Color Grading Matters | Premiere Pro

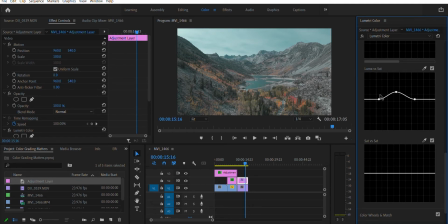And what I normally like to do is like to make peaks so that there is saturation in certain sections, but it's not all going to be overwhelming. So you can kind of play around with how each I guess quadrant works and what it's affecting.
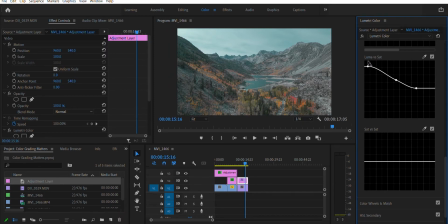So if I'm lowering this side, you can kind of tell the warmer colors are getting less saturated. And then on this side, it's going to be the blues, but you're still retaining that red,
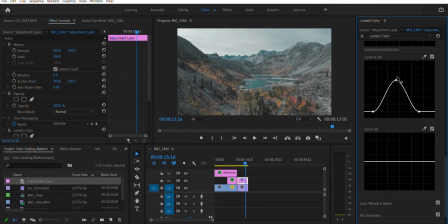orange, yellow, and green section, which is always nice. So let's go ahead, reduce some of the blue. We can raise that, reduce this a tiny bit. So you can make a peak with this.
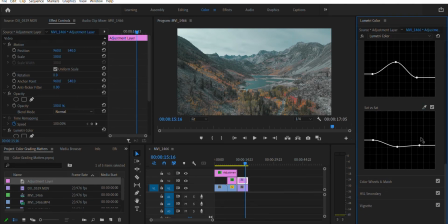And then I usually do a reverse peak with this one because this is going to be very subtle changes.
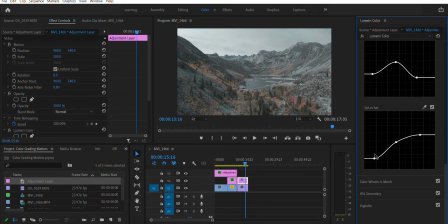Unless you drag this all the way up, everything else is rather subtle. So you're just adjusting to what you want it to look like.
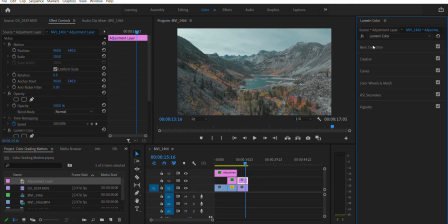All right, so why don't we go ahead and drag this over. Okay, so now we have,
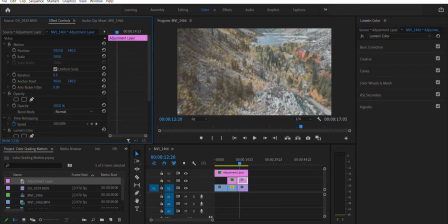why don't we go ahead, do the same kind of deal here. So we have the,
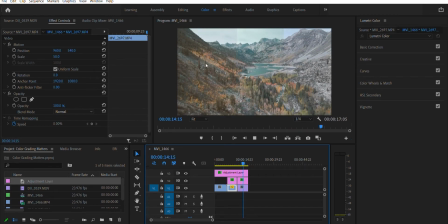on the very far left, we have both layers adjusted. This is going to have your curve, color curve, and all the other adjustments we did in this top layer.
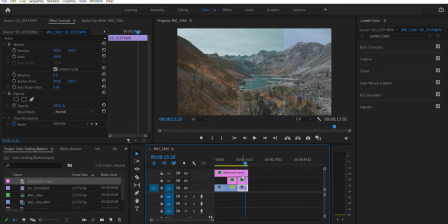The middle section is just our color curve and not our white curve, our RGB curve. And then the very right side, unedited, cine style, raw drone footage. When we put them together,
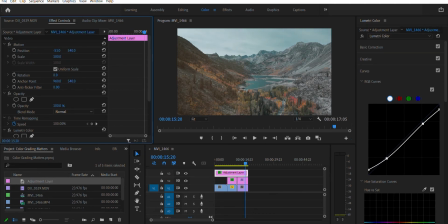when I go half and half here, we'll do the same thing with this clip as well. I'm gonna be honest,
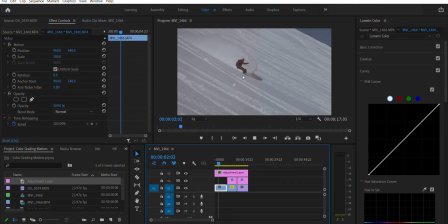you can kind of tell on this one,
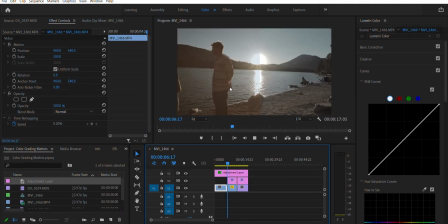I personally do still like the color grade that we did just with the adjustments and no color curves.
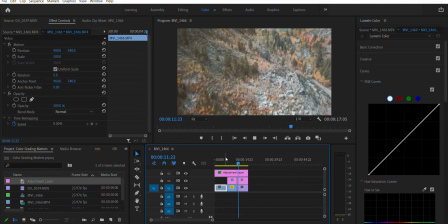On that second clip, definitely a little bit dreamier, a little bit more sunset-y
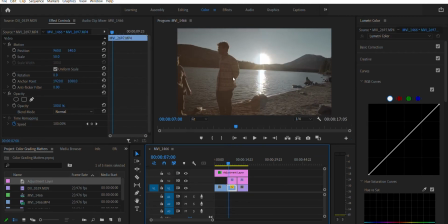on this side. But if you're wanting a more realistic, crisp
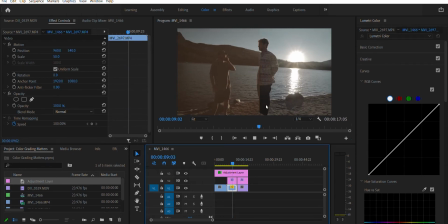style to the footage, then the right side is definitely going to work to your benefit, and also add that little sun flare there. Super cool. And then we have our drone footage.
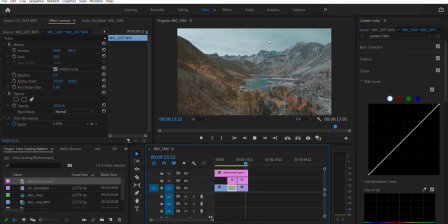Now it becomes a little bit more difficult to discern. You can still tell because it's side by side. I like the left side a little bit more because I think it's going to mute the overexposed sections. So why don't we go ahead?
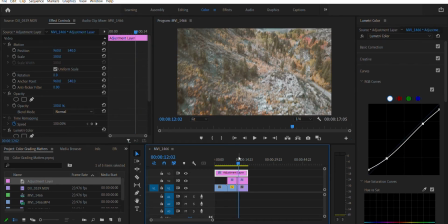See how the rocks are less exposed, or they're less exposed in this layer than if I were to completely take this one off, roll it back. Everything's just a little bright. We could do a little bit more adjusting there.
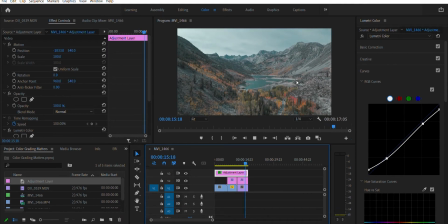Granted, that's also just the drone doing its thing, trying it to adjust to the lighting, but you can always color grade and fix that slightly. But I like this a little bit more. I like how it's a little bit more muted. You don't have overly saturated colors.
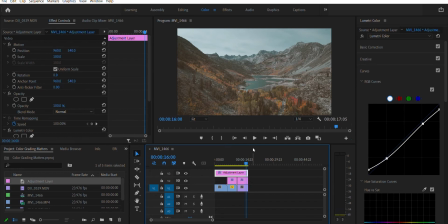And that's kind of what I was going for. But color grading is a huge deal.